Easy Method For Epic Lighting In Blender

uh so i find this is often just too much and like not very nice to look at sometimes it looks cool but a lot of the times i
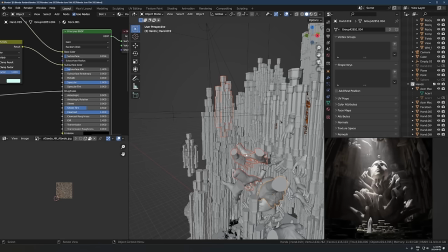480s
find it looks much better just throwing really any object you want in the way a little bit just to cast some more interesting shadows and
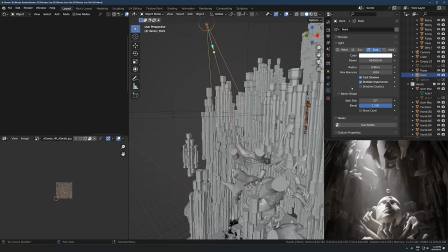486s
then that's how you get this kind of like god ray type effect a lot of people have asked about that it's just like if you have a smaller radius that'll be a bit more clear um that's how you just get like these crisp shadows coming down through there one thing I forgot to
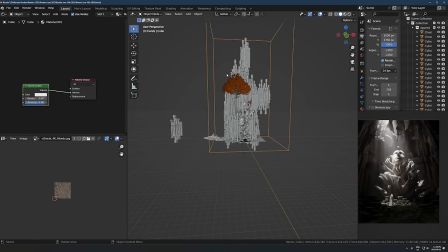501s
mention with this technique is you want to be using volumetrics this makes a massive difference so if I just hide this yeah
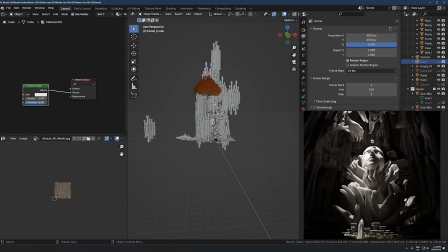510s
you can see what that's doing so just turn on how I do it is I just add a cube scale up the cube to cover the entire scene and then set
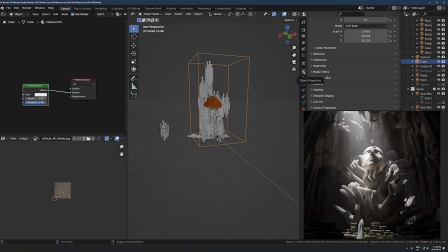519s
the if you go to this orange square tab go down to this thing viewport display change the display as instead of textured because it's going to be like this that's really annoying just switch it to bounds and now it's just out of the way and then on that cube you just add a
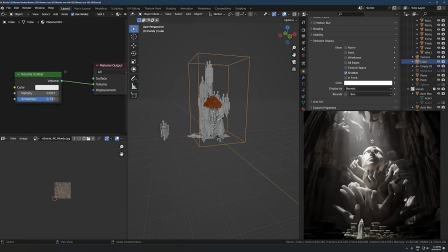536s
volume scatter node or a principled volume node here's the settings i'm using for that nothing else density is like pretty low and anisotropy is turned up a little bit you don't have to use these exact settings but just like keep the density somewhat low keep the anisotropy somewhat high and you'll get this
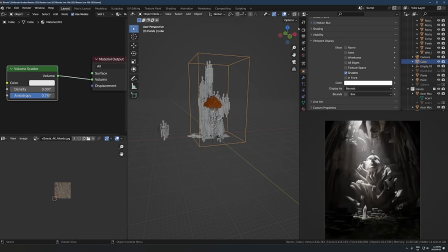553s
type of setup um and then i also in cycles in this case have the volume bounces turned up i don't need it at 32 like two is going to look the same but if you switch it to zero you will get a different look as soon as you increase it past zero or
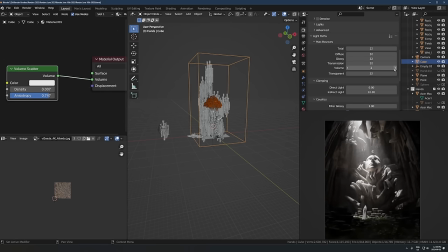569s
one then you'll get a more like natural kind of look sometimes it looks cool to have it on zero because everything that's outside of the direct volume or uh the direct like light that's going through the volume is going to be a little bit darker.
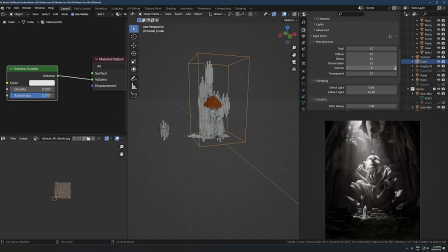584s
Sometimes that's cool but I've been finding recently it looks really nice to have this volume light bounces turned up and that way it's just the light can scatter a little bit more throughout the volume and it just gives it a softer kind of look. I really like that. So there's my settings for volumetrics and that goes with all the other renders that I'm showing in this video.
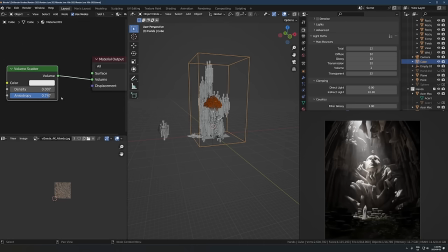604s
They're all using a similar volume setup to this.
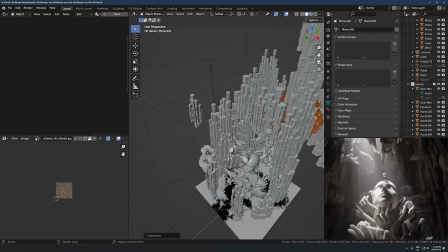607s
Sometimes what I do too is just take a plane so if I just take this block all the light
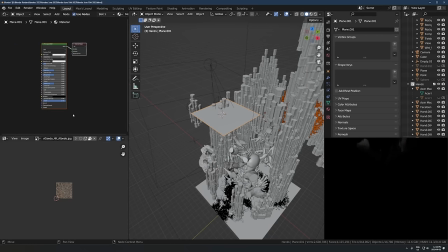613s
with it and then just create a new texture on the plane and then just take whoops and
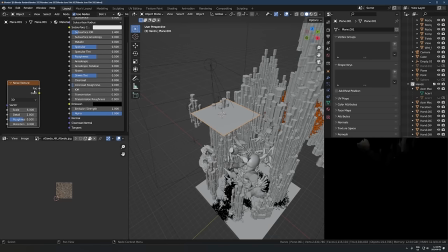620s
then just take a noise and use that to drive the alpha so then we just get kind of randomized shadows sometimes at all I also just take a model of something complex
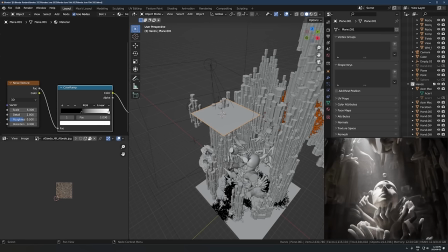628s
like a tree or like just anything with a bunch of variation in like any complex model and then use that as
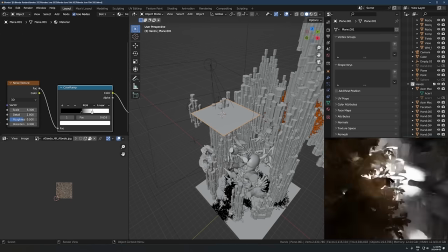637s
like a shadow caster. So you can see if I drop this thing in here, let's turn up the scale.
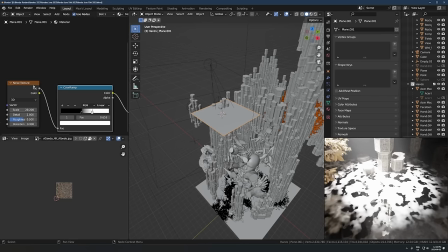642s
So it's just a regular plane and then the noise here is driving the transparency or the alpha.
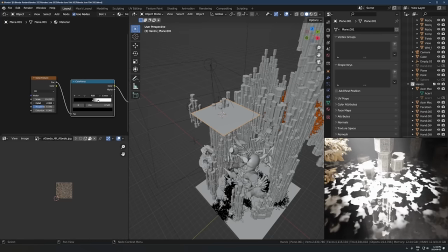647s
And if I just take this up to something like this, detail doesn't matter that much in this case.
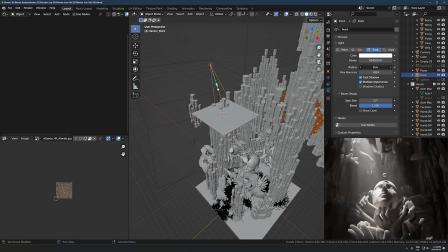652s
Now if I make this like a really thin radius,
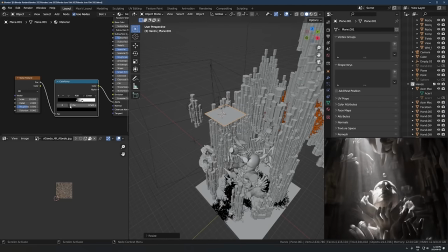657s
you can see we're starting to get a bit more of those. if i can make this a bit more intense let's try to scale down a little
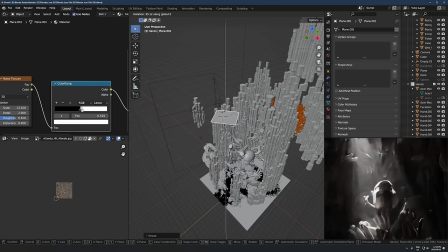663s
bring this back in yeah so now we're getting like we're kind of forcing those shadows in
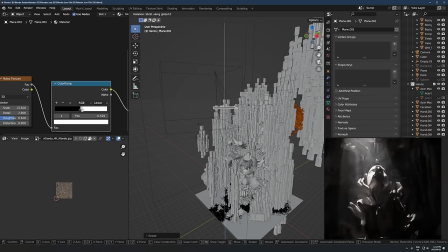669s
there without using uh any like specific object it's just kind of like random shadows sometimes it's fun to animate that too even like if you switch it to 4d
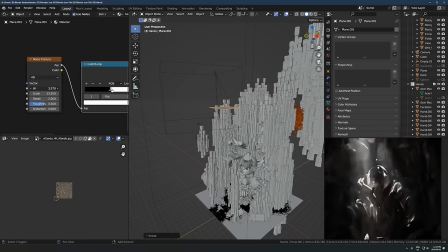678s
and then change the w you can get like a really just cool like it almost looks like it's underwater type like a little bit like that or just some weird thing is happening i don't know it's kind of cool to do that sometimes and then like i said the smaller
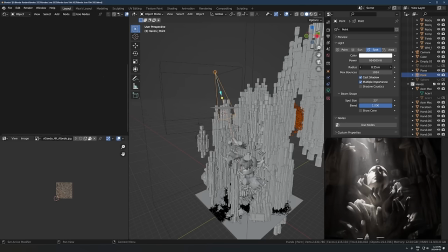694s
you have the radius on the light here the more pronounced that effect is going to be just because the smaller the light the harsher those shadows are going to be so i don't usually go too small but if i really want that god ray type effect it will like narrow it down a little bit
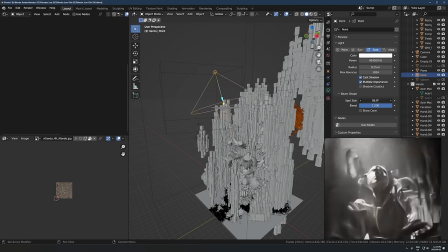708s
and that's not the uh that's not the spot size like how wide this thing is but it's the actual
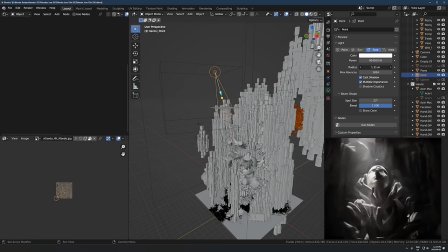713s
size of like the the light bulb like you can see when I change this to this thing right here so the the bigger this is the softer it's gonna be the softer it's gonna be and then the smaller it is it's gonna be more harsh okay I think it's enough for this one
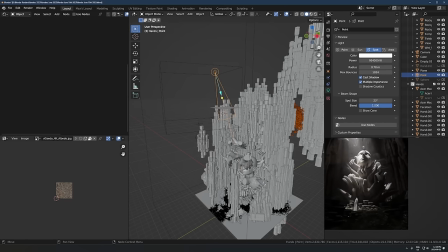727s
let's look at some other examples of where I've used this technique so I'll just open up some other files here okay so this one is a bit of a
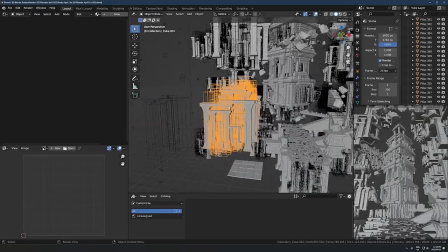734s
mess I know there's just shit everywhere so sorry about that just ignore like what happened here was that there was some I made clusters
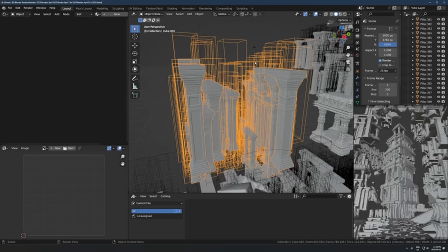741s
of like pillars and stuff and then i just set the pillars to display as bounds here so it's not like
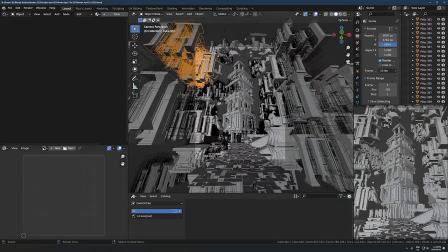746s
it looks really complicated and just like a bunch of craziness i promise it's not anything
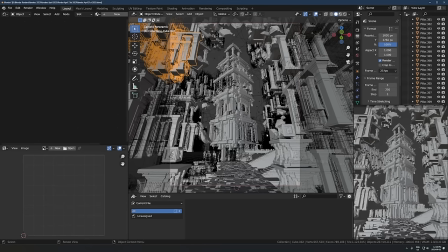751s
crazy though it's just regular models in a cluster duplicated a bunch of times and then some of those models in those clusters are just set to display as bounds that's over here viewport display bounds
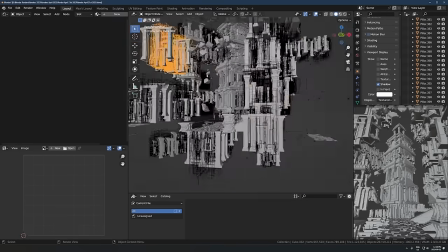762s
so it just makes it a box um and then there's particles and just crap everywhere so
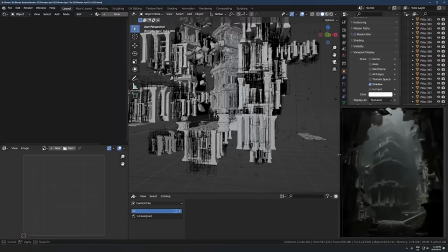768s
ignore that but let me show you the lighting setup because the lighting again is actually very very simple here so you guessed
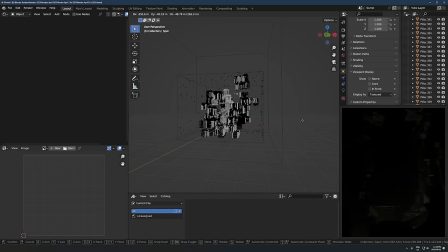775s
it it's the same setup one spotlight if i take it away it's pretty much pitch black there is some light here and that's from this thing at the bottom so there's
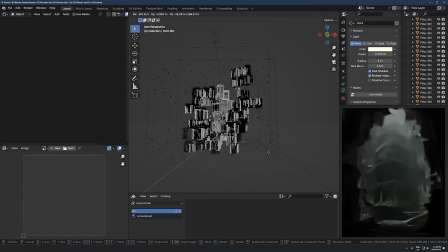783s
actually no floor in this one so i thought it looked cool to just have a little bit of just something else to light up the bottom this is not really doing that much so it's adding like another five percent to the quality or something so you've probably been less this is not really important here i'm not even going to talk about that but just know that like you don't always have to use
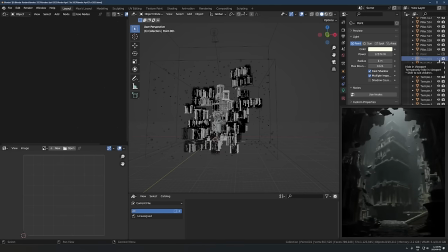802s
just one light and then never use any more like you can have fun with it and just try different things so in this one i am using two but this one isn't doing that much but let's talk about the main one up here because this is what's lighting up pretty much everything so
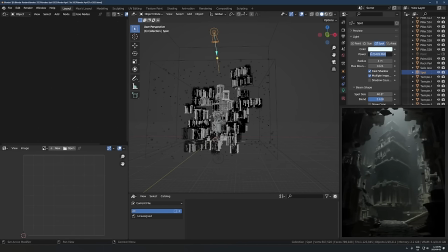816s
it's the same thing if we look at the power 1 million or 1.2 million watts on this light bulb and then the radius is even higher on this one I think the last one was just under one meter this one's four meters so it's even softer lighting so if I take that down not too much of a difference but I just found that the shadows were just
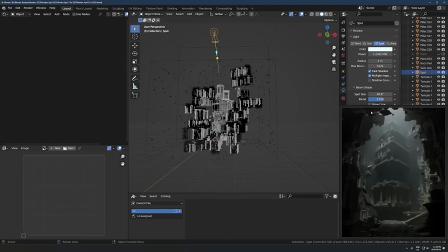835s
you know they're the higher that radius is that the softer and and more like yeah just easier the shadows are gonna be to look at so I kind of wanted this to feel like I don't know if you're in a cave and there was some like an overcast sky and the light was
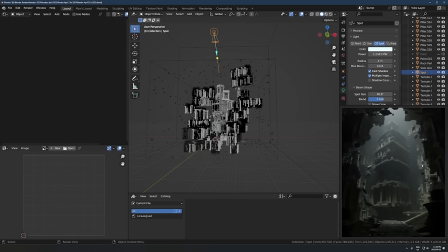851s
just kind of just coming down through that you wouldn't like you probably wouldn't be seeing direct sunlight if you were inside of a cave you'd probably just be seeing like a bit of the sky and that would mean that like the opening would be a bit more of like a you know if
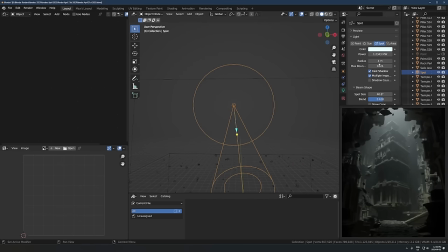867s
you imagine how wide that cave opening would be it'd probably be more than like one meter probably be like a a decent sized opening to get this kind of thing at least that's what I was thinking when I made this so that's why the radius is a little bit bigger because I wanted
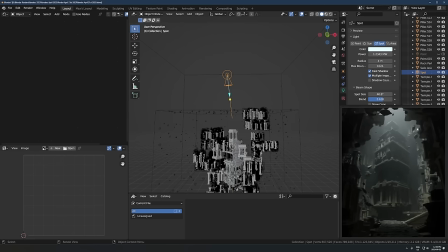881s
to kind of replicate that soft type of lighting that you would that I'm kind of imagining for this place I don't think there's anything actually in the way casting too
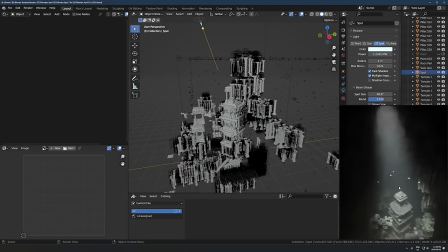889s
many shadows in this one like if I look around here yeah it's like just pretty much straight down onto it oh this looks